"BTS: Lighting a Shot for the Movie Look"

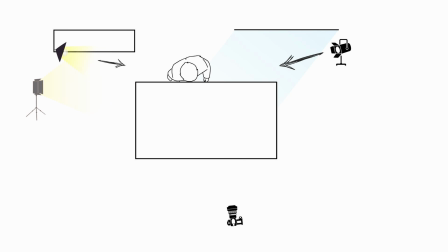To help differentiate me from the background, I wanted there to be a rim light motivated by the practical lamp hitting the side of my body.
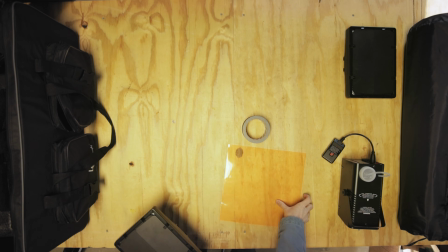I decided to use a simple, cheap light panel with an orange gel taped on it to provide that extra kick.
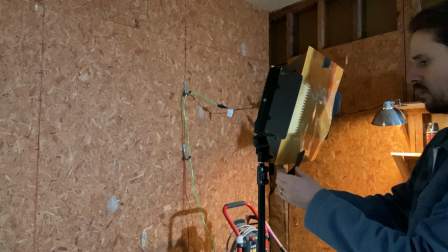Looking back, I probably would have diffused this light to make it softer, but I think it still looked fine.
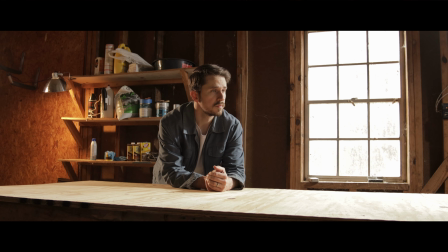Now the image was much more like I had envisioned, with contrast between the bright window and the darker, warmer tones of the corner. The only thing left was to add some haze or fog.
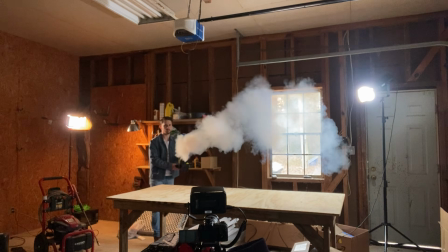I knew fog was going to help give the light character, as well as blend the transitions between the highlights and the shadows.
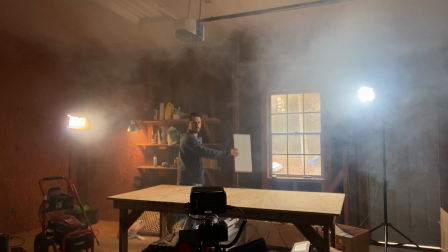Normally, productions use what's called haze, which is thinner, but I used a simple fog machine,
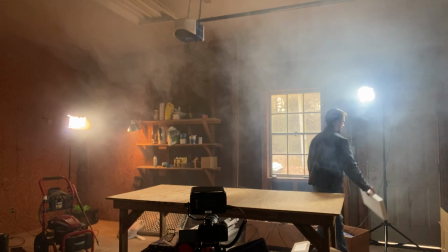which, as you can tell, made a thick atmosphere that needed to be fanned out a bit to even it out.
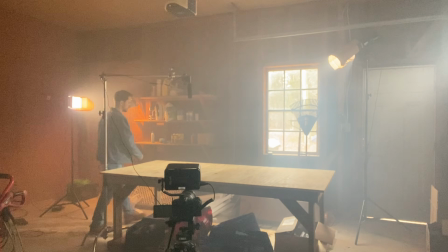I also added a few tools in front of the window just to add a little bit more detail.
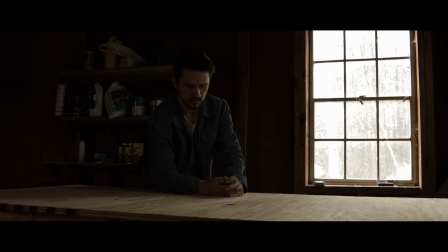So to recap, We started with just the window light with our ISO at about 500.
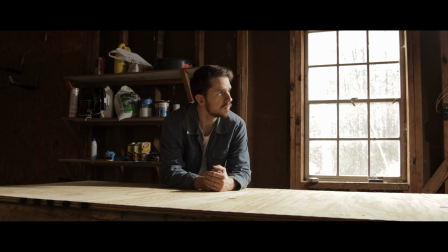We then added our CB200B to help the light wrap around my face and bounce back into the opposite side of my face, acting as our fill light.
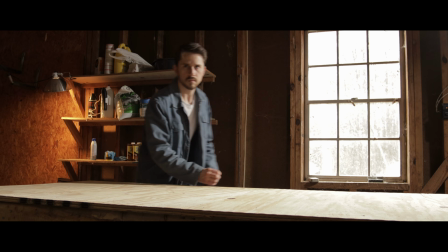Next, we added our practical lamp to brighten up the shadows, add interest to that part of the frame, and give a warmer color tone to the image.
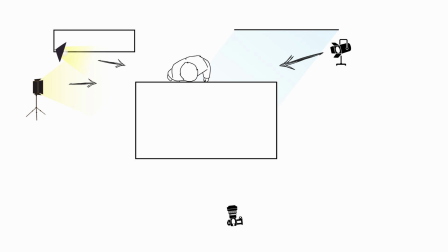From there, we added a rim light from our LED panel with the orange gel to help separate me from the wall.
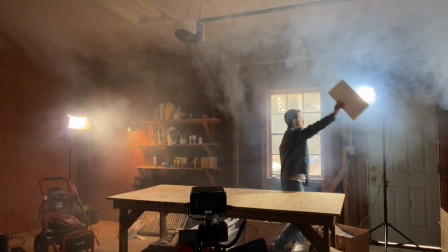Last of all, we added the fog and the tools in front of the window. With that, we get the final image, and after applying the color correction, this is the result.
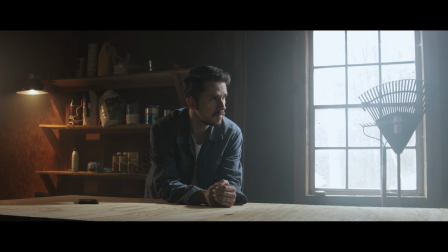So we can see what a drastic difference some cheap lighting can make when we compare the first image with the last.
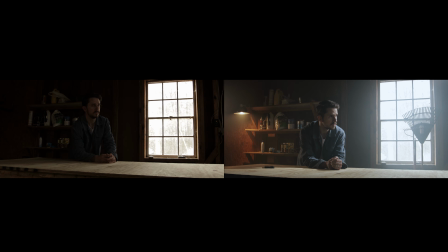I used the Canon EOS RP as my camera, which is not a high-value cinema camera. It gets the job done for much of my work, but it is clear to me that a lower value camera can still capture a cool image when paired with intentional lighting.
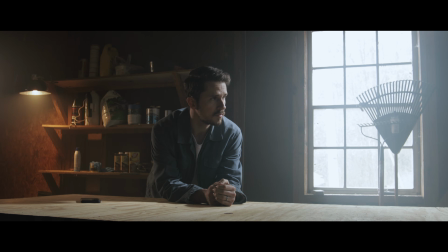Is my image perfect? By no means. Even as I edit this video, I can think of different ways to make it a little bit better. However, it does prove to me once again that the camera is not the only key ingredient to getting a movie-like image.
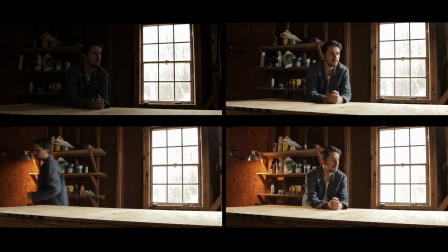Often, it's the lighting that really makes the image shine. No pun intended.
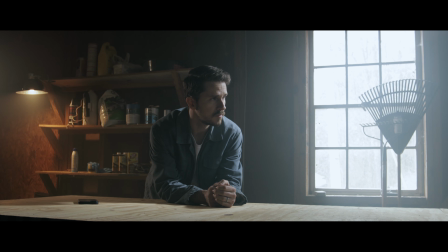From this main shot we lit, it's then very easy to add in a few more angles, and you have a scene.
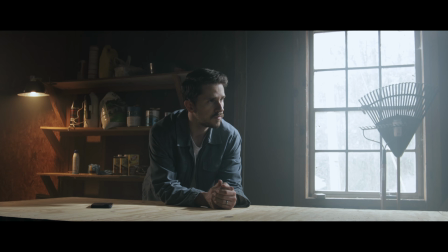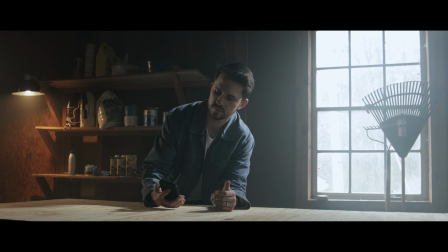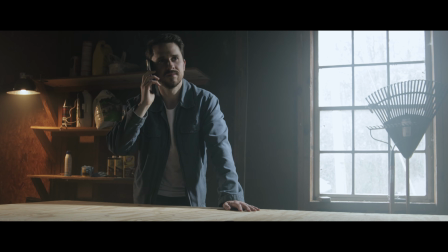So you skipped town? I don't know what you're talking about. Well, then where is it?
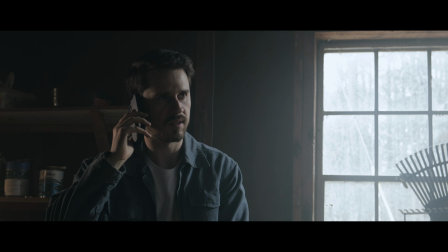Really, you're as bad as the rest of them. It's in a box on the shelf by the window. You should try opening your eyes sometime.
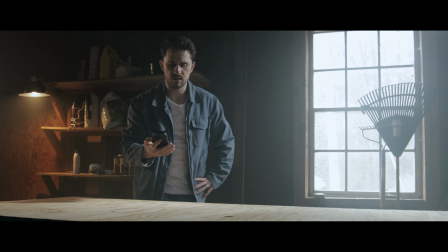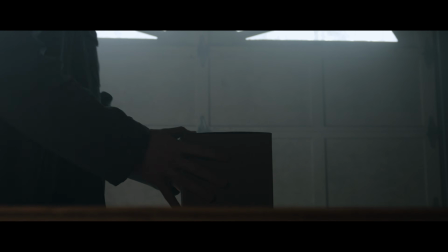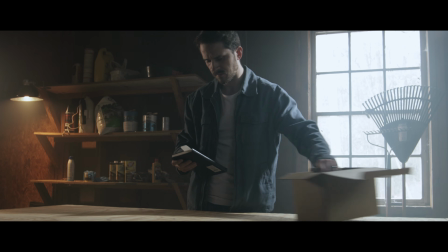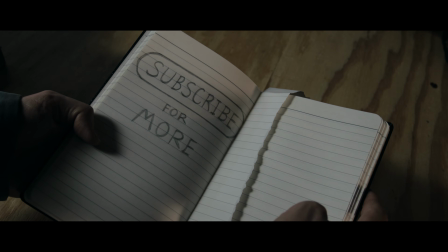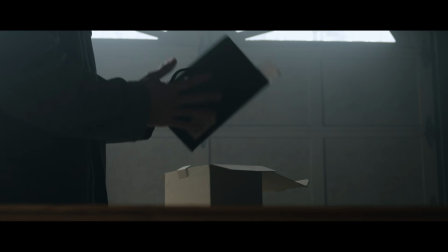That's what they all say.